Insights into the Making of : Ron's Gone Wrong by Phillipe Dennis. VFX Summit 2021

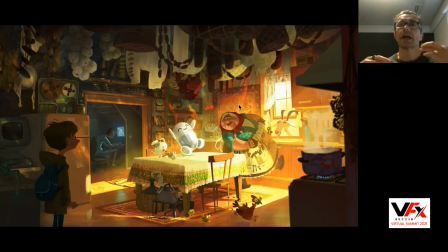That's an early painting. But what the director loved by that it was warm, it was full of things, you know, and different things. You know, you have a battery, It ended up in the movie, but you know, a lot of elements that live together.
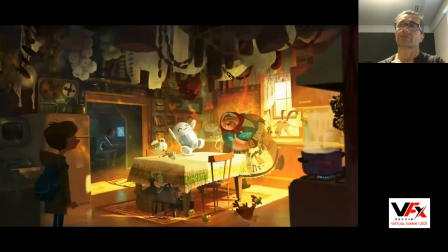She's, you know, drying sausage here, and she's drying up clothes, and you know, garlic, and so on. They love that, and they love the warmth. It's very human. So you have the minimalist design of bubble corporation,
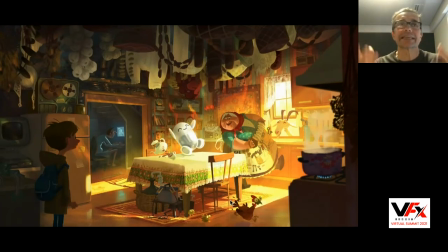and then there's much more human, less sleek. It's clean, but less sleek environment.
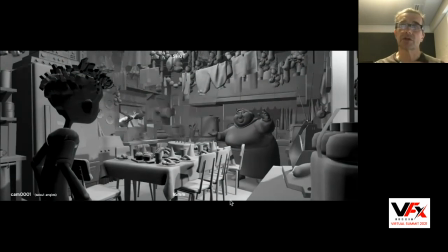And so because I want to model to actually design because of a story changing and how we wanted to design the place, that's where we end up. And as soon as we had that, before doing any surfacing, we started to look at the lighting.
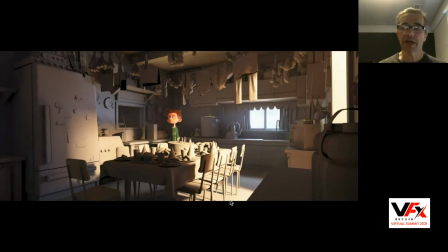Why? Because we wanted to make sure for the story we had to tell and the sequence we had, we could actually bring enough light. The windows are sort of small. We wanted to make sure we could actually light it properly. Like, it would have been better if that was not working to actually change the model at that time versus just having everything built and
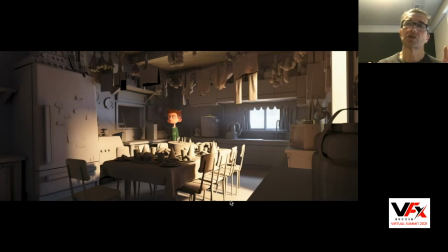everything surfaced to do it after. Because then, of course, you have to redo a bunch of things. So you try to limit the scope of work before you define it's not fully working.
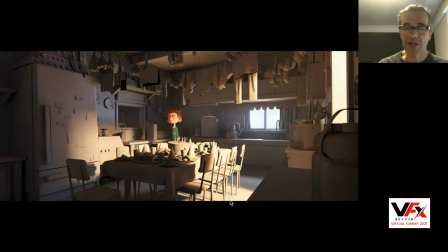It actually ended up working pretty well. We had that in mind early on because we did some early tests with something of a sampler.
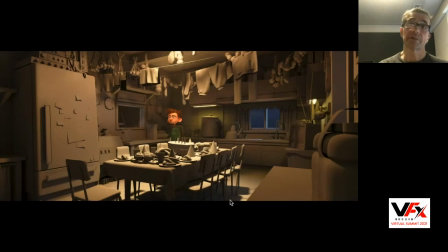Then we light it with different type of lighting scenario. And then that's one shot of the movie.
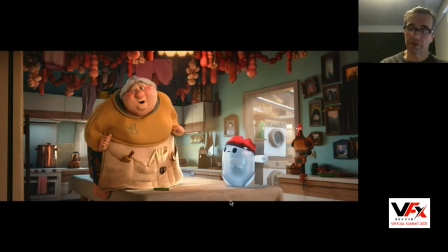You actually have the warm light, but also the cool coming from the garden. Another set that was important was the shade.
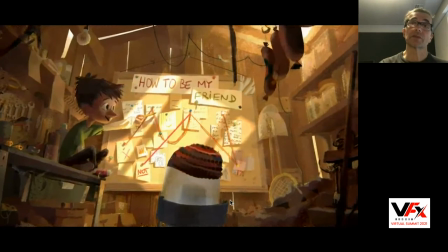The shade is important because that's the part of Barney and Ron retreat.
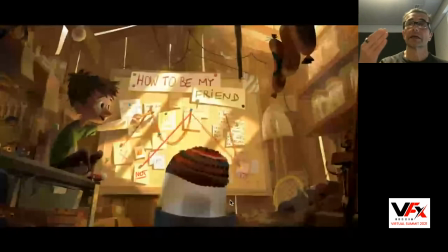That's where they become really friends because Barney is showing Ron how to become his friend. And there is a nice picture, there's a lot of warm and it's a place that we wanted to make sure that the kid would feel comfortable. I remember going in the attic of my grandparents and playing there because it was
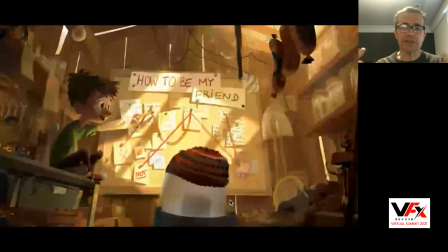wood and the warm of the light was coming and it was full of things to discover. That reminded me a little bit of that.
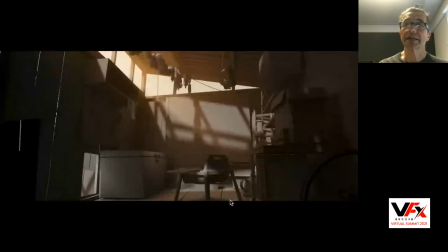So as soon as we built the set, we started to do lighting because we had a lot of storytelling to do with the friendship board.
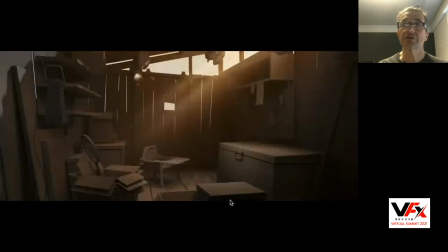uh so we we put that together and it started to define angle getting the warm getting the haze getting an atmosphere even putting every any surfacing and they were like yeah that's going to work now what the advantage of doing that that way is when you start surfacing while you have a lighting
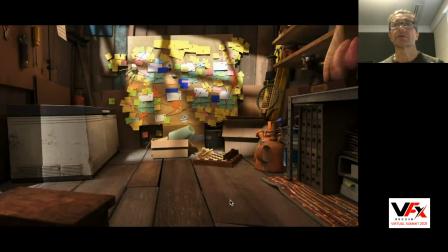rig and you can use so we could actually look at it with a good lighting context versus just having a dorm light, turning off the roof. It's not the way you see the set. So surfacing really took advantage of that. And we took advantage as I was looking at the surfacing and so on was in the context of much, much better.
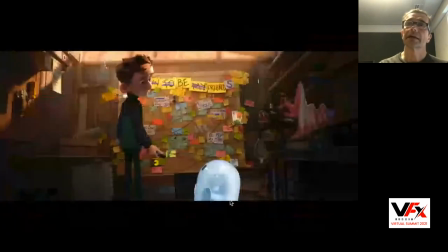And we did that with like tons of different. And that's the shot, the way we ended up. Funny, I mean, interestingly enough, we actually changed the lighting direction because we wanted to make sure the emphasize was made on the friendship board. and it was better to read like this by playing just bounce versus putting,
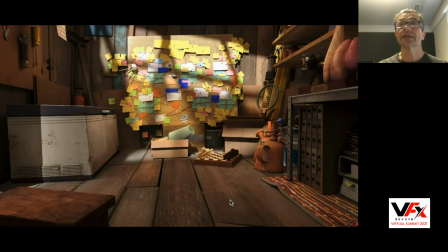as we planned it originally, a key light directly because there was so much structure, there was so many shadows, it was too complicated.
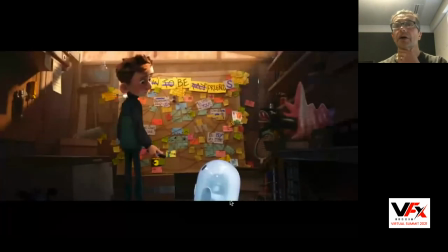So we reversed the lighting and made it more and more. And that's the back view of it.
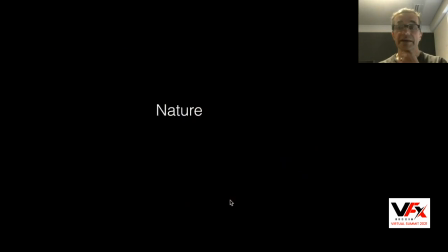So, you know, kind of a cute little place. Nature, because they go escape in the wood.
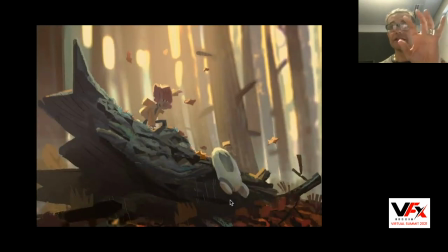So those were very early painting. We didn't go as graphic on the modeling. and on the texturing, as you can tell. And I'll show you some images. But we love the lighting. And that, I think, stayed in soft lighting, the bright,
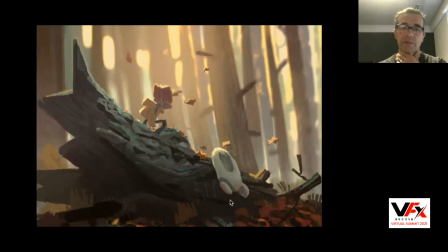exposing for the shadow, getting the bright going up, and so on. That's another one.
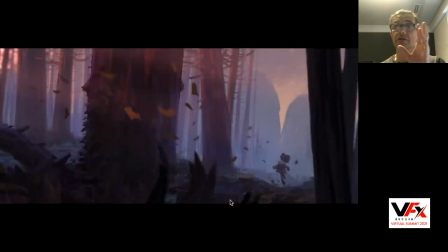The story did change. Was there really early on.